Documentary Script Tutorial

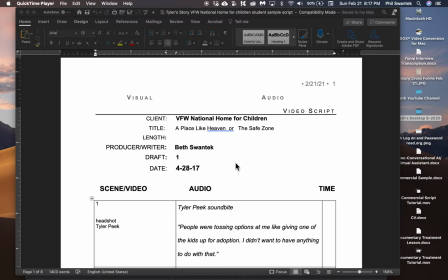Hi everybody. Let's go over this VFW National Home for Children script. This is your documentary script sample. So let's take a look at this so you kind of know what you're doing this week.
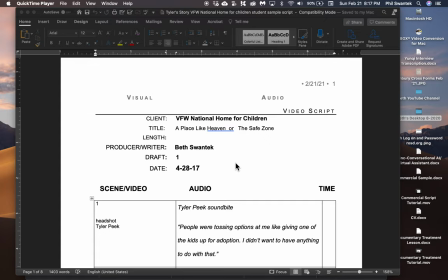This is a video that I created for the VFW National Home for Children. It's like a six minute promotional documentary. What you're doing this week is very similar.
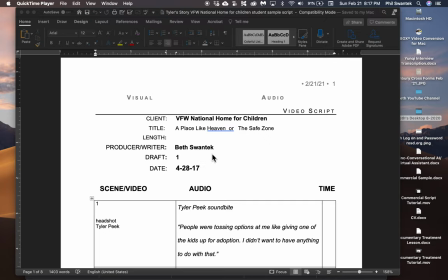It's a promotional documentary that you're doing, meaning it's documentary style, which is soundbites,
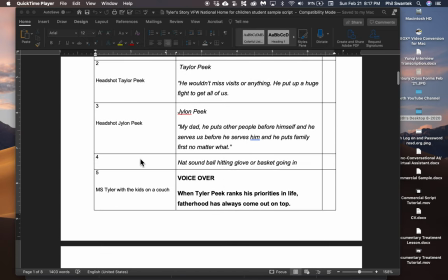VO, and the visual images. So it's like a package, but it's much longer. And it's different in that it's not news.
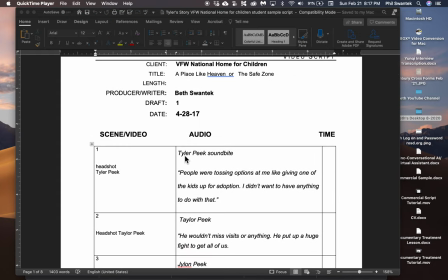It's something that you're trying to tell a story, or maybe you're trying to convince something, someone of something. In this case, I've done a lot of these promotional videos for nonprofits. They like to do documentary style promotional videos to show what they're doing.
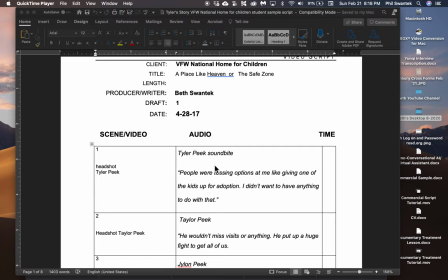You are not necessarily trying to sell anything. You're not asking for money. It's nothing like that. You're just telling a story about the organization, something that happened at the organization to promote the organization.
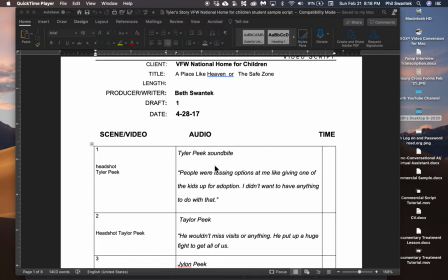So you're doing yours on Focus Hope this week. Um, so it's a very similar style.
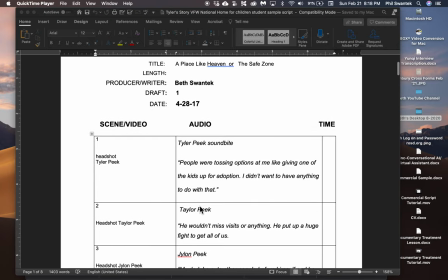So let's just go over this. Um, it's going to be, you know, format-wise very similar to what you did last week with the package. It's just a much longer story, so it's much more developed.
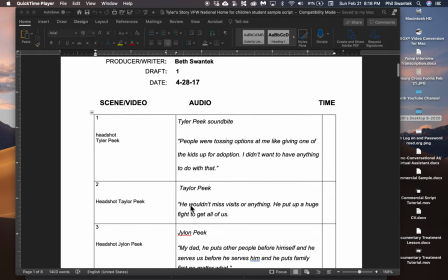So, um, this is a story about a man named Tyler Peake. He's a father of some children, and he, uh, went through, um, some custody battles for his children, and he ended up really down on his luck,
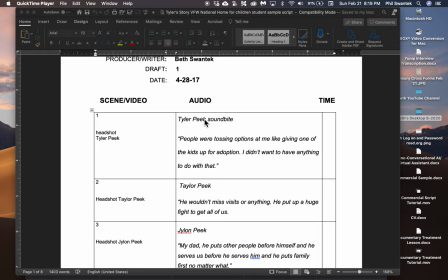couldn't support the children, and the VFW National Home for Children is an organization.
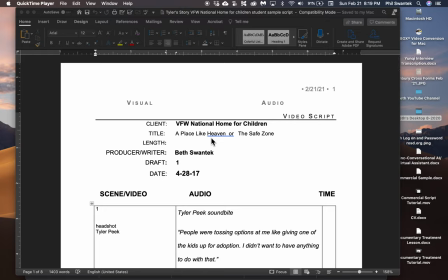It's a big campus south of Lansing with a bunch of really beautiful homes and a community center, and people can go live there for up to four years. And while they're there, all their bills are paid, they're provided housing, and then the parent or parents are they get counseling
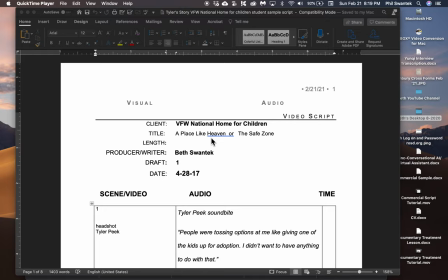they get they can go to college and they'll pay for it and they basically kind of try to get you back on your feet but you have to have you have to be a veteran or you have to be related to a veteran in terms of being like some close connection
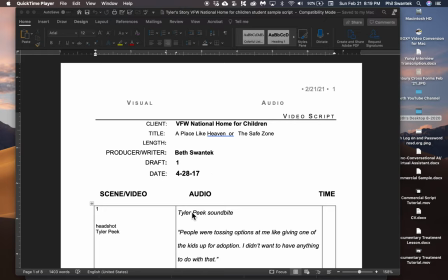and I don't know all the rules but this man Tyler it was his father-in-law who was the veteran, even though he was no longer married to the daughter of this thing. So anyway, that's the background of this story.
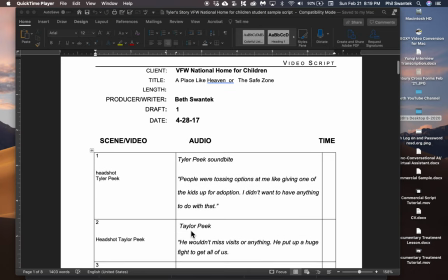So I'm going to start out with what is the most powerful part of this story.
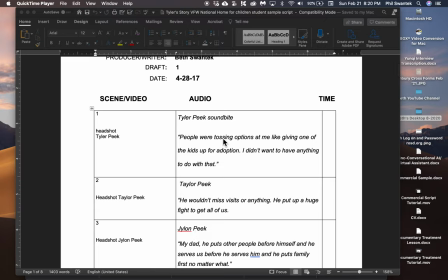I do my interview and I look at my sound bites and I look and think, okay, which are my best sound bites? What do I want to tell the story? So I start out with what he said. People were tossing options at me, like giving up one of the kids for adoption. I didn't want to have anything to do with that. In other words, people were suggesting he give up his kids for adoption.
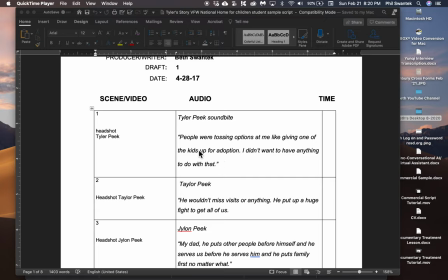And so I think that's a pretty powerful statement. So I wanted to start with that. This is just a head shot of Tyler Peek. When you start out with the sound bite, you do not have to super them right off the bat, the lower third, do that later. Okay, because right now you're just trying to grab people's attention. So this is my lead.
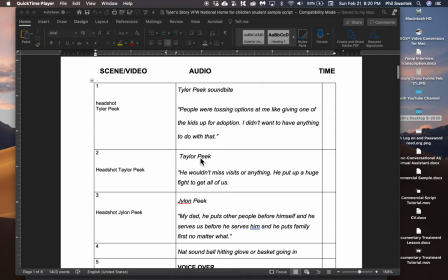And then this is the daughter of this man. and she's saying he wouldn't miss visits or anything. He put up a huge fight to get all of us. So this was very emotional, these interviews with the father and then the two children.
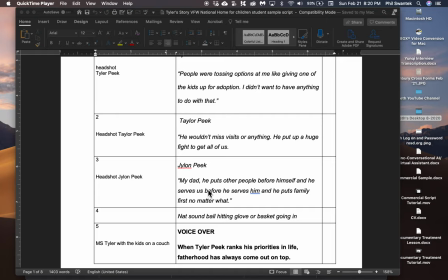Then the boy says, my daddy put other people before himself and he serves us before he serves him and he puts family first no matter what. So three really powerful sound bites that really grab the attention. And I have the video on YouTube. So you're probably hearing my daughter in the background.
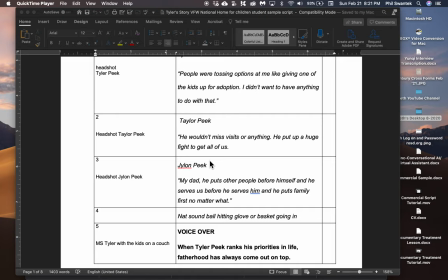She's physically and mentally handicapped, and she's singing to one of her programs.